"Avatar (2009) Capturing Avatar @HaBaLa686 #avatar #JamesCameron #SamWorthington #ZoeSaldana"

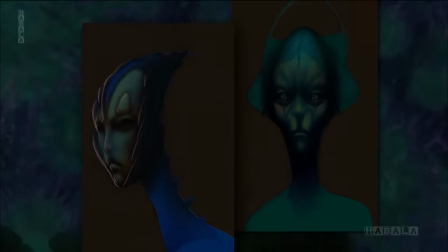494s
We initially started out with kind of more amphibian-like and reptilian kind of forms and alien structures,
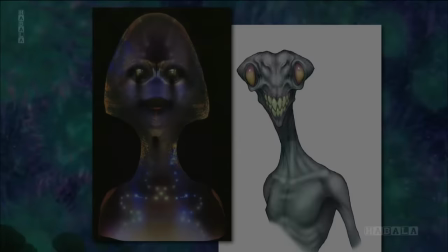502s
you know, kind of antennae and things like that. And we kept realizing that it wouldn't work as a love story to see them not be attractive, but they couldn't be human.
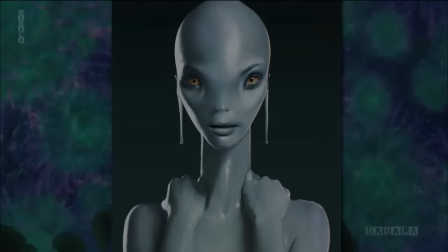510s
And then they kept coming back to just blue-skinned humans. I said, well, that's no good either.
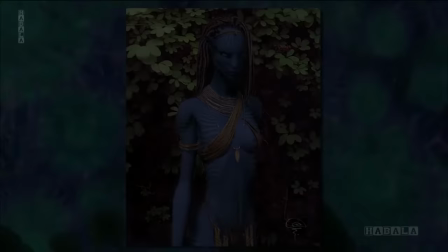514s
So we have to find ways of pushing away from human, but in a way that people would not find off-putting, and in fact might even find to be kind of quite beautiful.
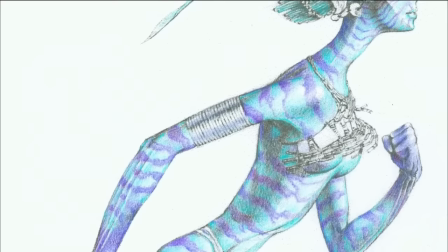523s
I wanted people to say, I want to be one of them. Our art department started out working in flat artwork.
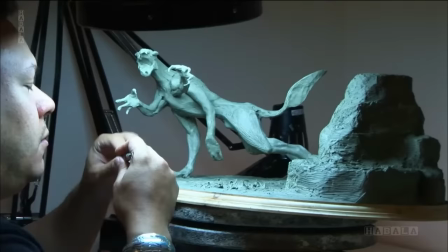528s
We had nothing that we could hold up that was tactile in front of us.
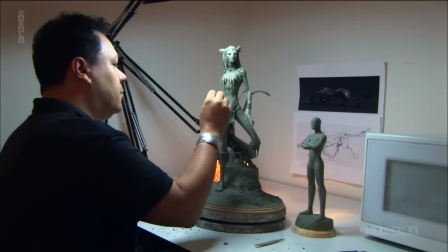532s
And we realized we had one of the great sculptors in our business on the show, and we tasked him with starting to sculpt out and build the characters.
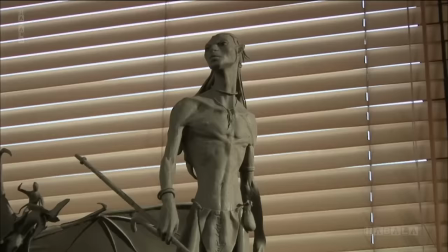543s
One of the most important things about the maquette is not that you're just showing the design.
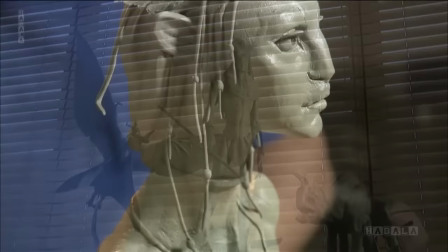548s
What the maquette allows us to do, it gives it the human touch, and it also
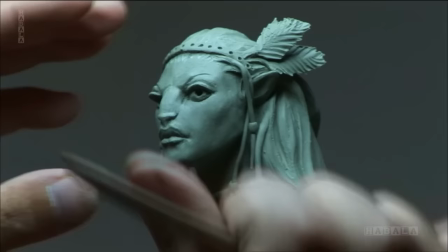553s
imbues the character with a sense of character that cannot be stressed enough.
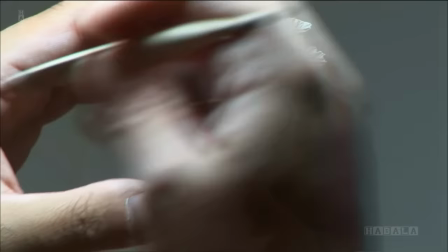558s
You get a sense of attitude. The amount of character that you can get in clay, as far as I see right now, is still superior to what you can get in just a digital rotatable model.
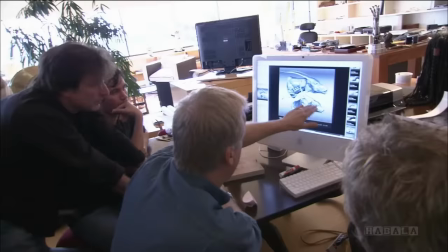568s
It's interesting. Stan Winston Studios did something on this movie that Stan Winston had not allowed them to do on any other movie in the past.
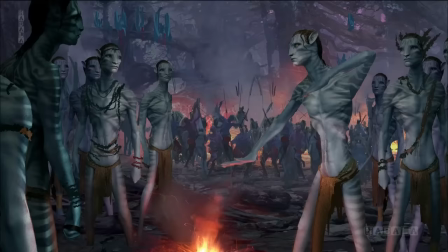576s
They initially worked only as concept artists. The Na'vis don't all look alike.
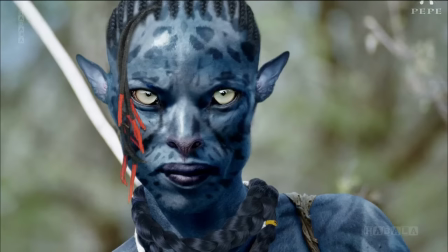581s
They all look like Na'vis, but they all have very implicit and very distinctive characters.
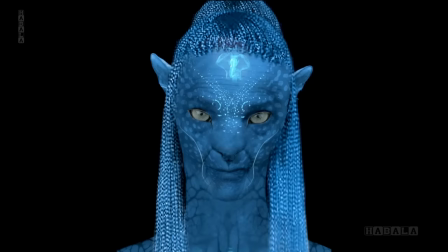586s
And that's, of course, what we're most proud of, is you look at these characters and they are very, very rich and specific and quite mind-blowing. When Jim first came to us, he was looking to help flesh out the Na'vi character.
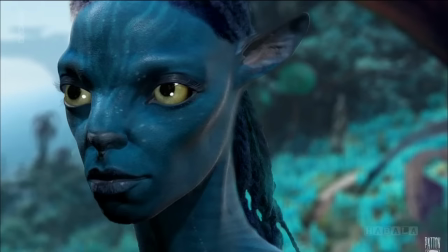600s
He already knew some of the parameters. They were going to have markings, and he knew the basic overall size.
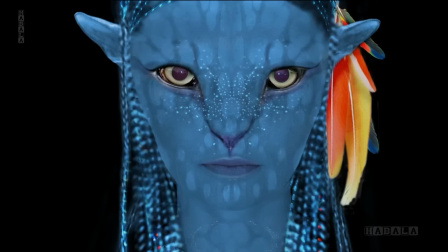606s
So that's what we started doing, was creating Navis, trying to get a photoreal kind of essence of these people. What happened in April of 2005, Rob Legato came to us and showed us some tests that he had actually done, where he used a virtual camera, put in a post-production method. And he had the idea that he could apply that same thing to performance capture.
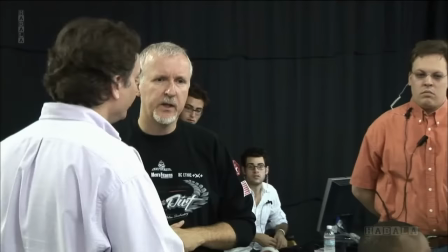636s
How it started was essentially coming up with an emulation of how we like to make live action movies.
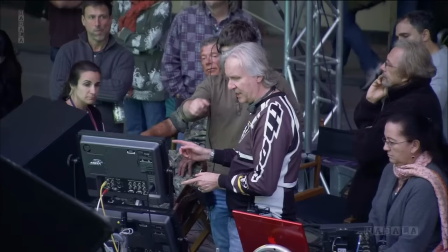641s
Normally, you go into a film and you at least have a basic idea. There's a process that's been in place for, you know, 100 years towards creating these images. But Jim wanted to do it different. And I remember the day that Jim and John visited the Beowulf set, which basically was a blind cap paradigm,
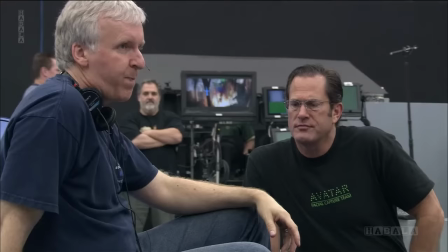658s
which means reference cameras only for the performances of your actors and not seeing any rendered caricatures or environments at all. And I saw this little glint in Jim's eye, and I knew he was up to something, but he didn't tell any of us. He didn't tell me. That's basically the genesis or the idea where he says, I think we can do a tool for the director, enabling him to come up with real-time performance capture.
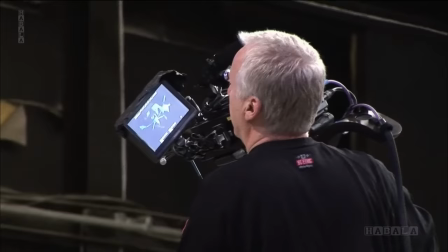680s
So we had to come up with a way that was sort of director-centric and gave him the tool set that he needed to be able to work with.
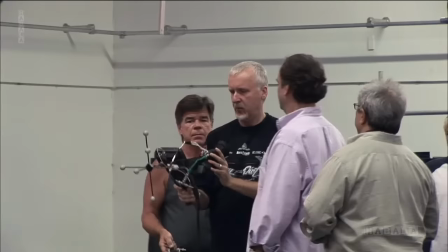686s
I went to Jim, and I said, I can make this thing that you would like. So essentially, out of spare parts, made a virtual camera.
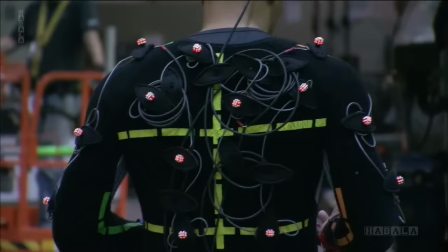694s
So we put you in a spatial volume. The volume is the stage, and the stage is really what we can capture, what our cameras are seeing.
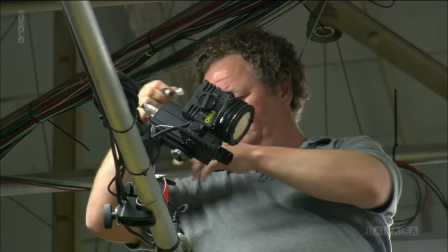701s
You've got a bunch of markers on the actor's body that are being picked up by hundreds of cameras.
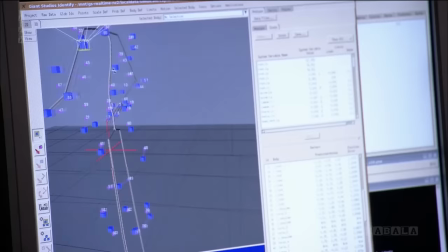706s
So the hundreds of cameras are providing different views of these markers. Each camera's image just looks like a cloud of dots.
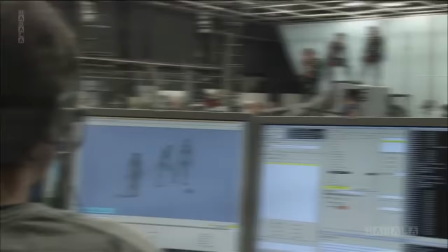712s
And then the computer is creating a real-time moving skeleton of you. From that skeleton, you now can drive a computer-generated character.
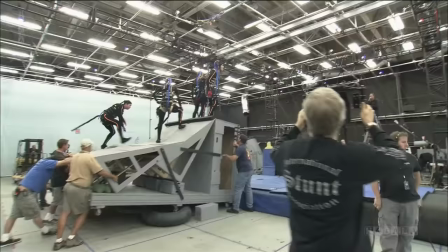720s
And that image is then pumped out to me at the camera.
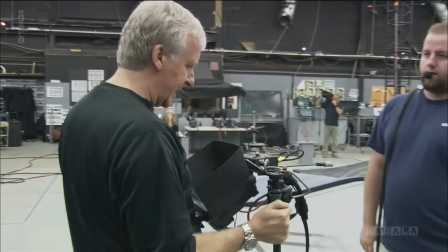724s
When somebody is standing in front of the camera, I don't see them, I see their character.
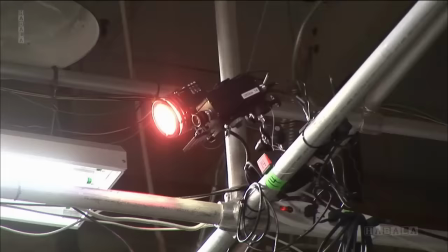730s
So I'm basically walking around with a monitor. There's no lens on this thing.
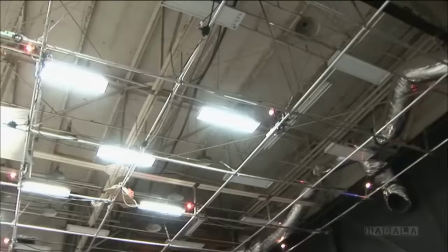733s
It's just a markered object that the system recognizes as a camera and pointing it at things.